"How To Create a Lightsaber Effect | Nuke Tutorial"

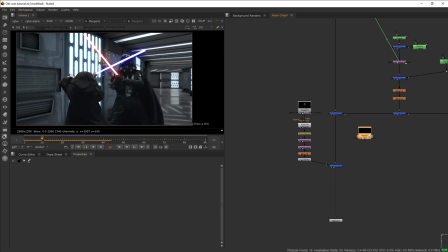(8:16)
To get that flash of light, I want to use this lens flare from our ActionVFX icon lens flare collection.
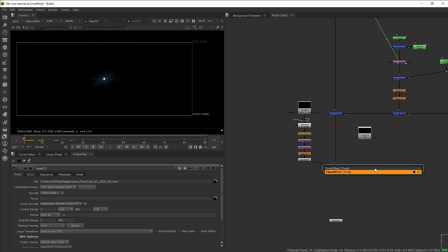(8:22)
So our flare is dim at the beginning here. So what I want to do is to get a time offset, and we want to offset this by minus 50. That way we get rid of the beginning part where we don't have our lens flare.
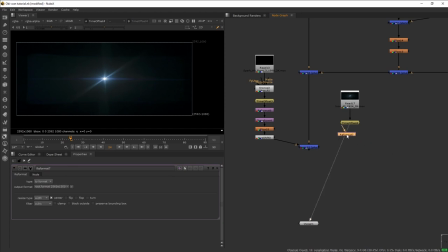(8:34)
And then let's add reformat to scale this to the same format size as our project or our plate. And then we're gonna create a roto shape. And I want to create a circular mask because I want the flare to be more contained in the middle.
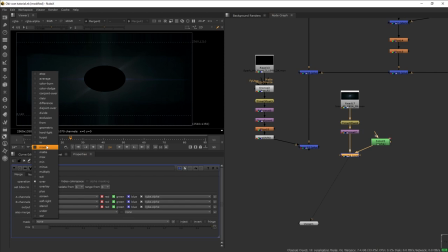(8:48)
And then let's create a merge and mask the lens flare based on the roto. And then we're going to add blur to blur out the roto a bit.
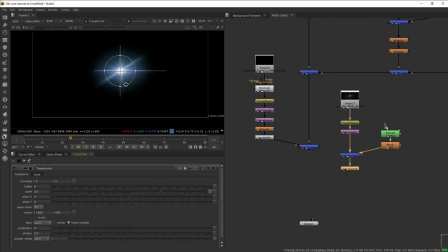(8:55)
And then let's add transform and scale it up. And then we want to merge plus our flare to the plate.
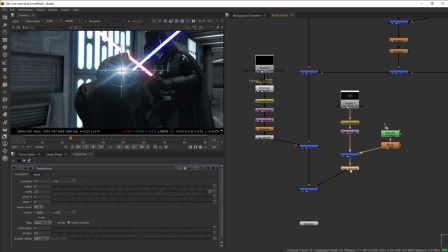(9:03)
So we want the flare to flash really bright when the saber first hit,
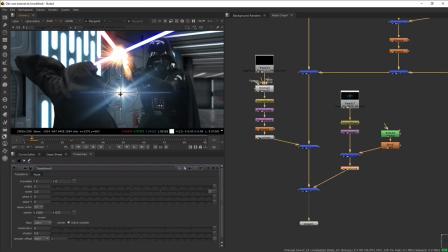(9:07)
and then we want the flare to track on the saber for the rest of the shot. So we want to do another motion tracking.
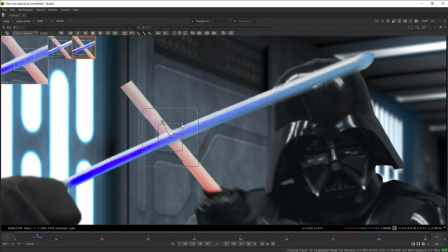(9:14)
So let's get another tracker node, and then we want to track the middle of this intersection of the lightsaber here.
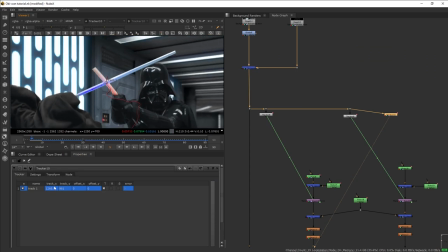(9:20)
And once that's done, we only need the translate data and set the reference frame to the reference frame that we want.
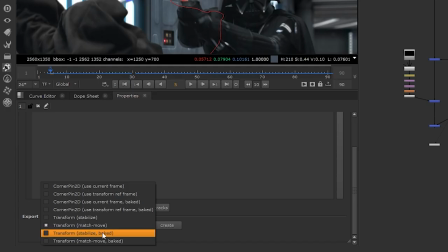(9:27)
And then we're going to select match move and generate the match move node.
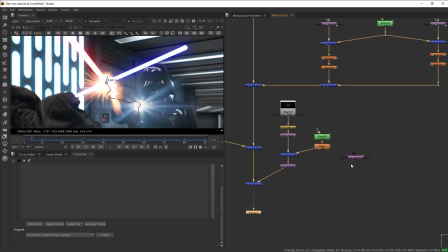(9:33)
And then we're going to plug in our transform match move into our lens flare node.
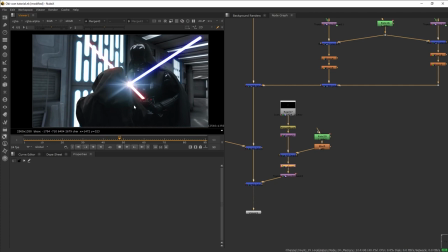(9:40)
And perfect. So next, what we're going to do is to add a hue shift. And we're going to rotate the shift until we have a yellowish green color on our flare.
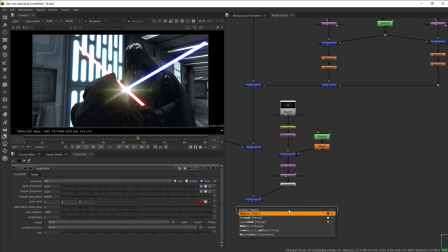(9:50)
And then we want to reduce the saturation just a little bit. And then we're going to add multiply And by using multiply, we're going to control the fade in as well as the brightness of our flare.
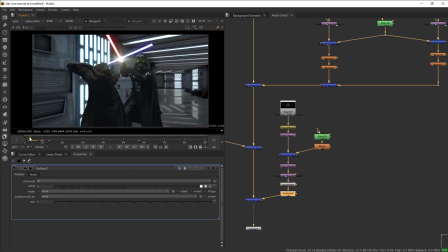(9:58)
So let's go to the one frame just before the two lightsaber touches and set the multiply to 0. And then add keyframe on the multiply, and then move one frame, set it really bright, and then move two frames forward and dial it down to something like 1.5.
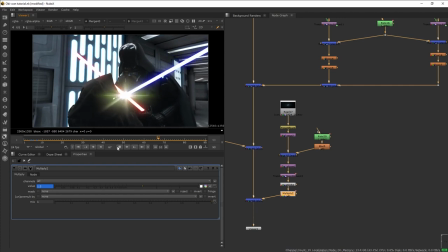(10:16)
Okay, so we have our lens flare, but currently it's looking a bit too static. So what I want to do is to add a little bit of flicker on the flare.
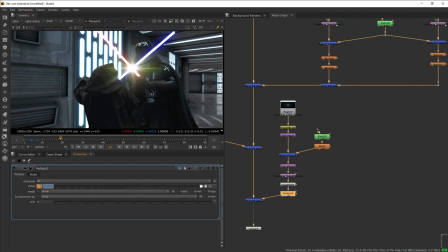(10:26)
And we can do that manually, which is by just adding keyframe and then move one frame forward, reduce the value of the multiply a little bit, and then move one frame again, and then bring it up again. And we want to do this several times, basically creating a back and forth on the value to create some flicker.
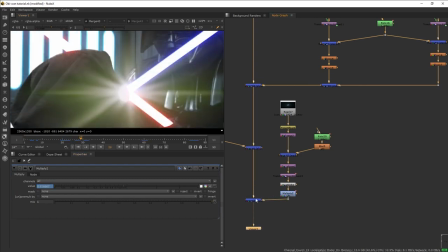(10:45)
We could also add some flicker effects to the size of the flare to add a little bit more life to it.
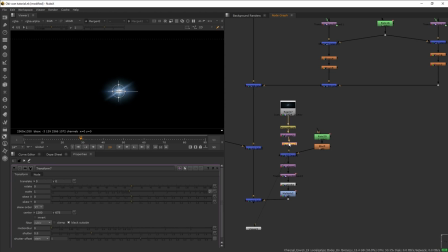(10:50)
So what I want to do is to get a transform node, and then basically here, when the flare is supposed to be covered by the hoodie,
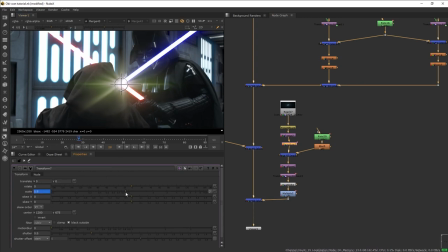(10:57)
we want to animate it scaling down and then scaling it back up when it comes back into view.
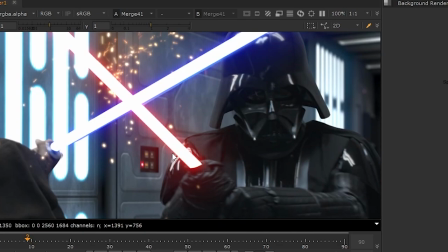(11:04)
Okay, one last thing I did was I added this other spark hit footage to enhance the lightsaber clash a little bit more.
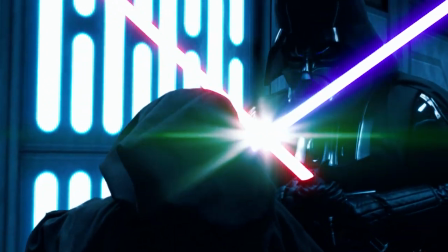(11:13)
And that was how to create a simple lightsaber effects in Nuke. Once again, special thanks to our friend Chris for lending us this amazing shot to use for this tutorial.
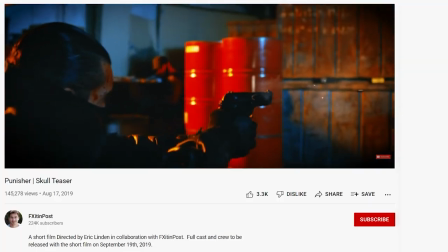(11:23)
He makes a bunch of really cool stuff on his YouTube channel, Fix It In Post, so check him out and give him some love. And of course, if you want to purchase the VFX stock footage that I used in this tutorial, you can check out our website at actionvfx.com.
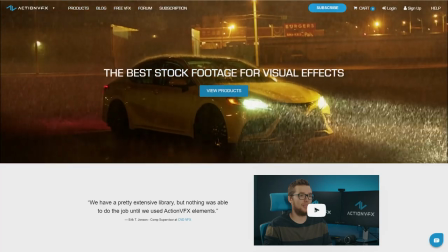(11:37)
At ActionVFX, we provide high-quality VFX assets for your VFX needs.
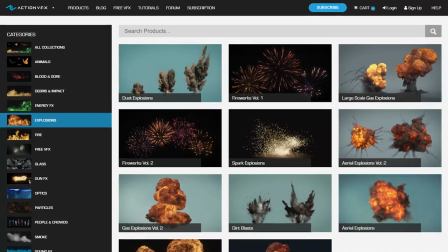(11:42)
We have fire, explosions, energy, and many, many others.
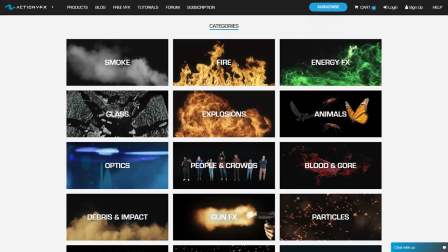(11:47)
You can also sign up for our ActionVFX subscription starting at the low cost of $14.99 a month.
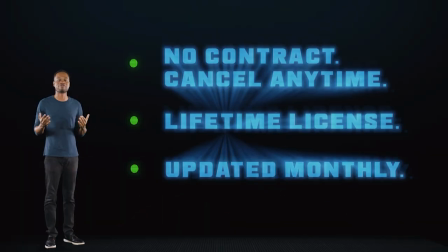(11:54)
This is the most affordable way to access our library, and you can cancel anytime, no contract. Thank you so much for watching. I encourage you to drop a like and let us know in the comment section below what you thought of this video, or if you have other tutorial ideas that you would like us to cover. Most of all, be sure to subscribe. We are aiming for 100,000 subscribers by the end of the year.